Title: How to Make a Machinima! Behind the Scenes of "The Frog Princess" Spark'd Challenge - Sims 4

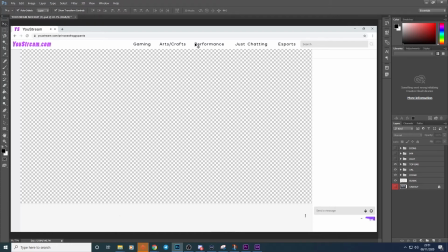(12:07)
I then added in my own version of the top bar of a gaming website next to the search bar. Then I added in some features for a live chat, a logo, some info about the streamer and whether or not you're following or subscribed to them or not, which this person watching is.
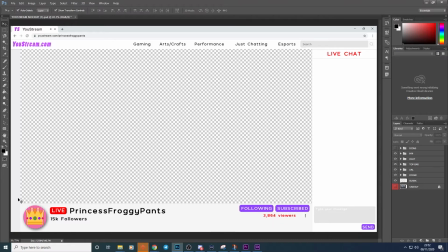(12:23)
And then I needed something down the side to be the icons of who's live. And so you may recognize some of these people. Obviously, Princess Froggy Pants is at the top because she's a pretty successful streamer. And this person here, she's okay.
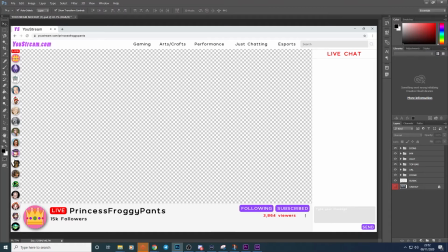(12:41)
She shows up at least, but she's not exactly that huge, is she?
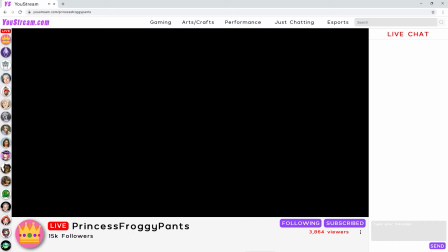(12:47)
And then we take this into Premiere Pro, and we need a live chat. We need a fast-moving, energetic chat that you would see on a big streamer.
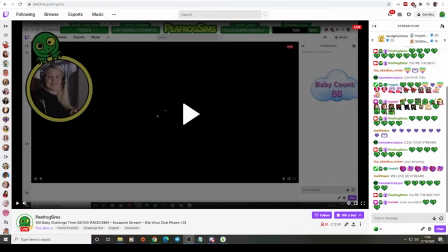(12:58)
And so, of course, it was really easy to just take some footage from my stream.
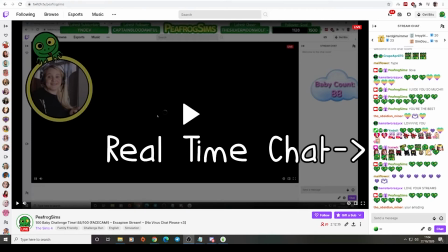(13:02)
That is, of course, a lie. There were about 5 of us chatting in my stream at the time, and I asked everybody who was at the computer at the time, who wasn't lurking, to send a load of messages saying how much they loved the streamer and how amazing they were,
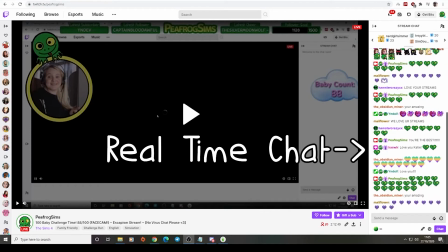(13:18)
which is why also a couple of them say Katie and P, because they were trying to be nice to me. So that's fun. And how does it look like thousands of people moving really quickly? Well, I sped up the footage and repeated it.
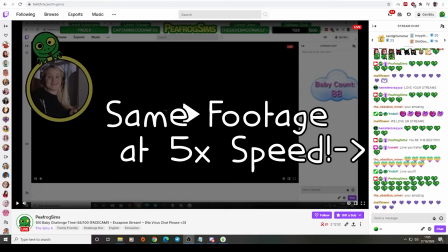(13:32)
Yes, that is the secret of how it looks like that.
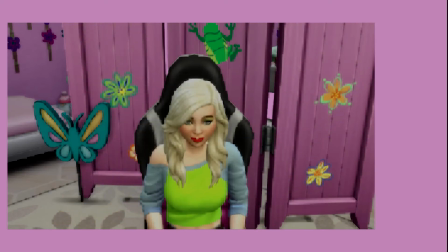(13:35)
And then I did a few pixelation effects on the streamer herself to make her look like she was being live streamed
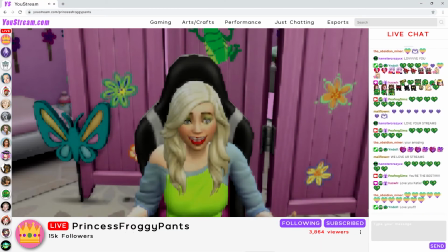(13:42)
and to add a bit of difference between the footage of her in person and the resolution when you'd be watching a stream live.
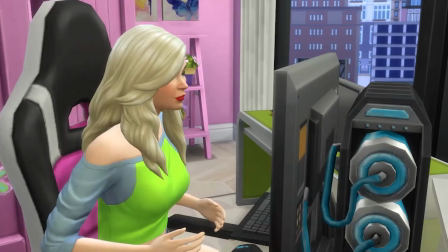(13:49)
And there you have it.
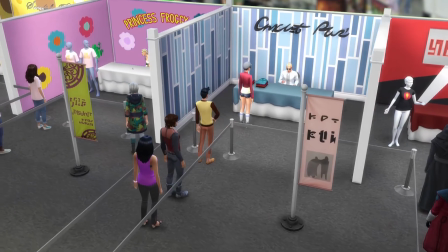(13:54)
Sound design. When it comes to sound, of course, I've got my voiceover for the dialogue and narration,
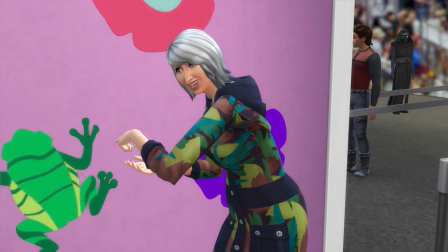(13:59)
but to really immerse the audience in the world, a few sound effects and a bit of ambience makes a big difference.
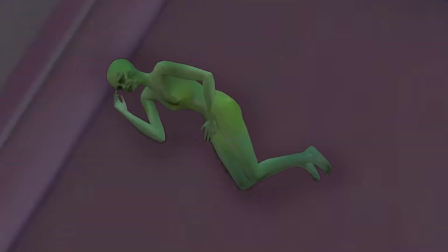(14:05)
For the crowd noise in the convention scene and the crickets at night, I used single sounds from the amazing Free Sound, which I highly recommend.
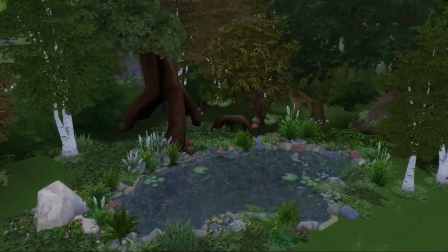(14:14)
For other parts, like the ambience at the pond, I used multiple sounds and put those together.
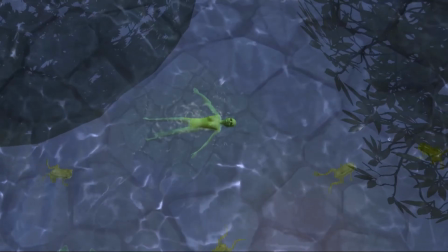(14:18)
So there was a forest ambience, the sound of a river, and frogs.
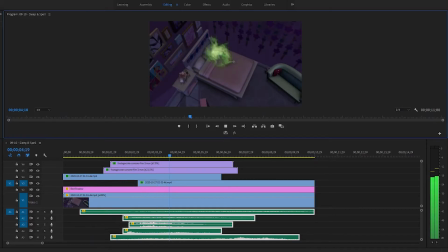(14:24)
And that also goes for the magical spell when she shrinks. That is a whole bunch of sounds.
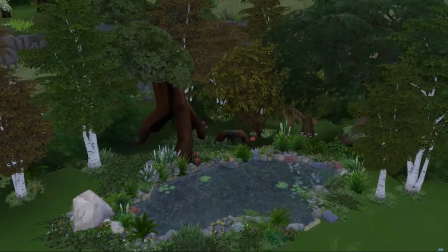(14:32)
Sometimes there are sounds that you need that you can't find stock SFX for, and for that, you need Foley.
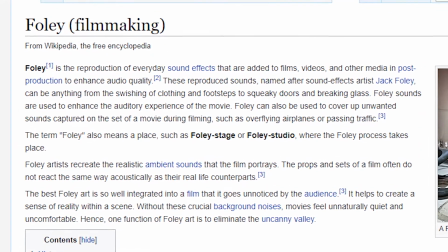(14:37)
Foley is the reproduction of everyday sound effects that are added to films, videos, and other media in post-production to enhance audio quality.
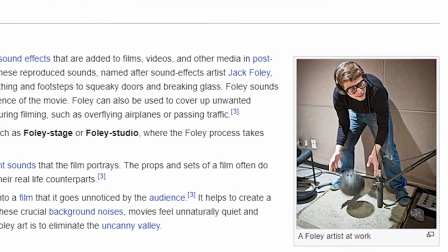(14:45)
And by reproduction, they mean a person makes that noise.
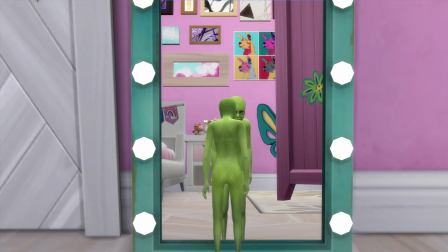(14:49)
So when she jumps around her room, that's me sliding my hands across each other, tapping the palm of my hand,
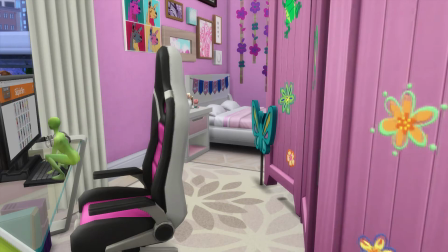(14:57)
and patting the keyboard. Music.
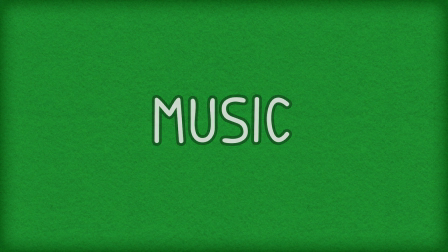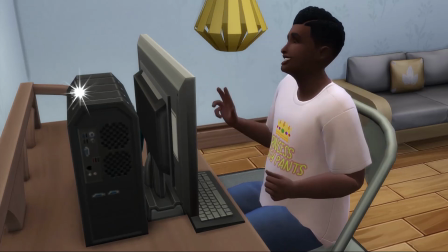(15:06)
Another part of the sound is, of course, music, and I happen to be lucky enough to have a partner who's a composer, and he has a lot of music I can use for my projects.
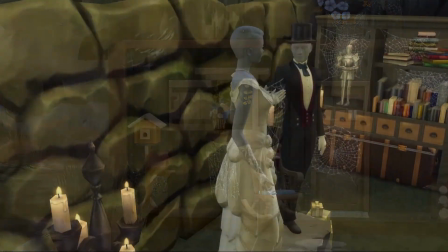(15:16)
You will have also heard one of his songs in my Destination Wedding video.
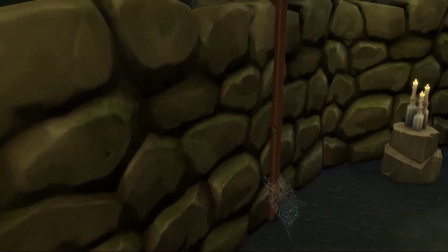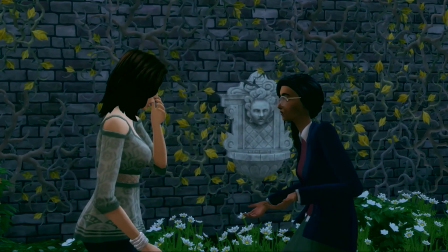(15:27)
And for Attack of the Cowplants, my mock action movie trailer, he actually composed a whole bespoke soundtrack.
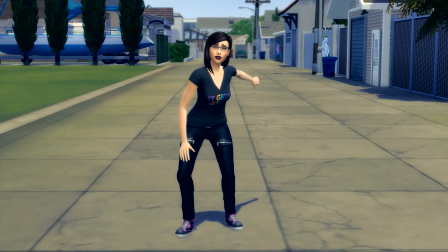(15:37) Cowplants are going to eat us!
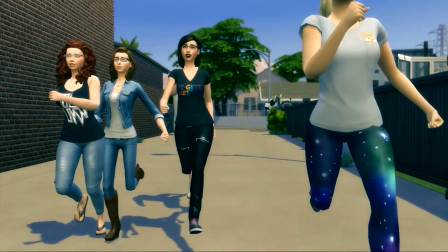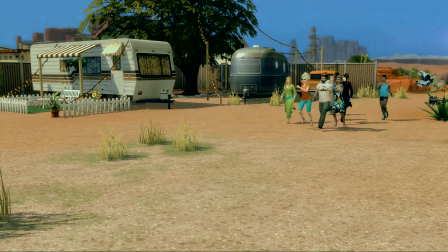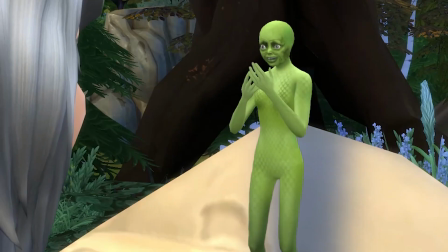(15:49)
Hopefully, that covers everything you wanted to know about my little machinima.
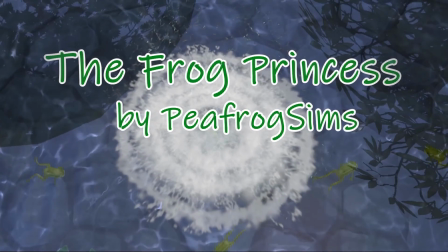(15:53)
Since this was more of an overview of the whole project, I didn't have the chance to go really in depth with any one area, but I hope you enjoyed hearing a little bit about it.
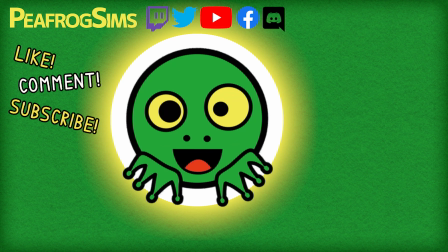(16:02)
If there's anything else you're curious about, please do let me know in the comments and I will certainly get back to you. And there's a link in the description to the animations and the frog skin CC I made, and also the Frog Princess video itself.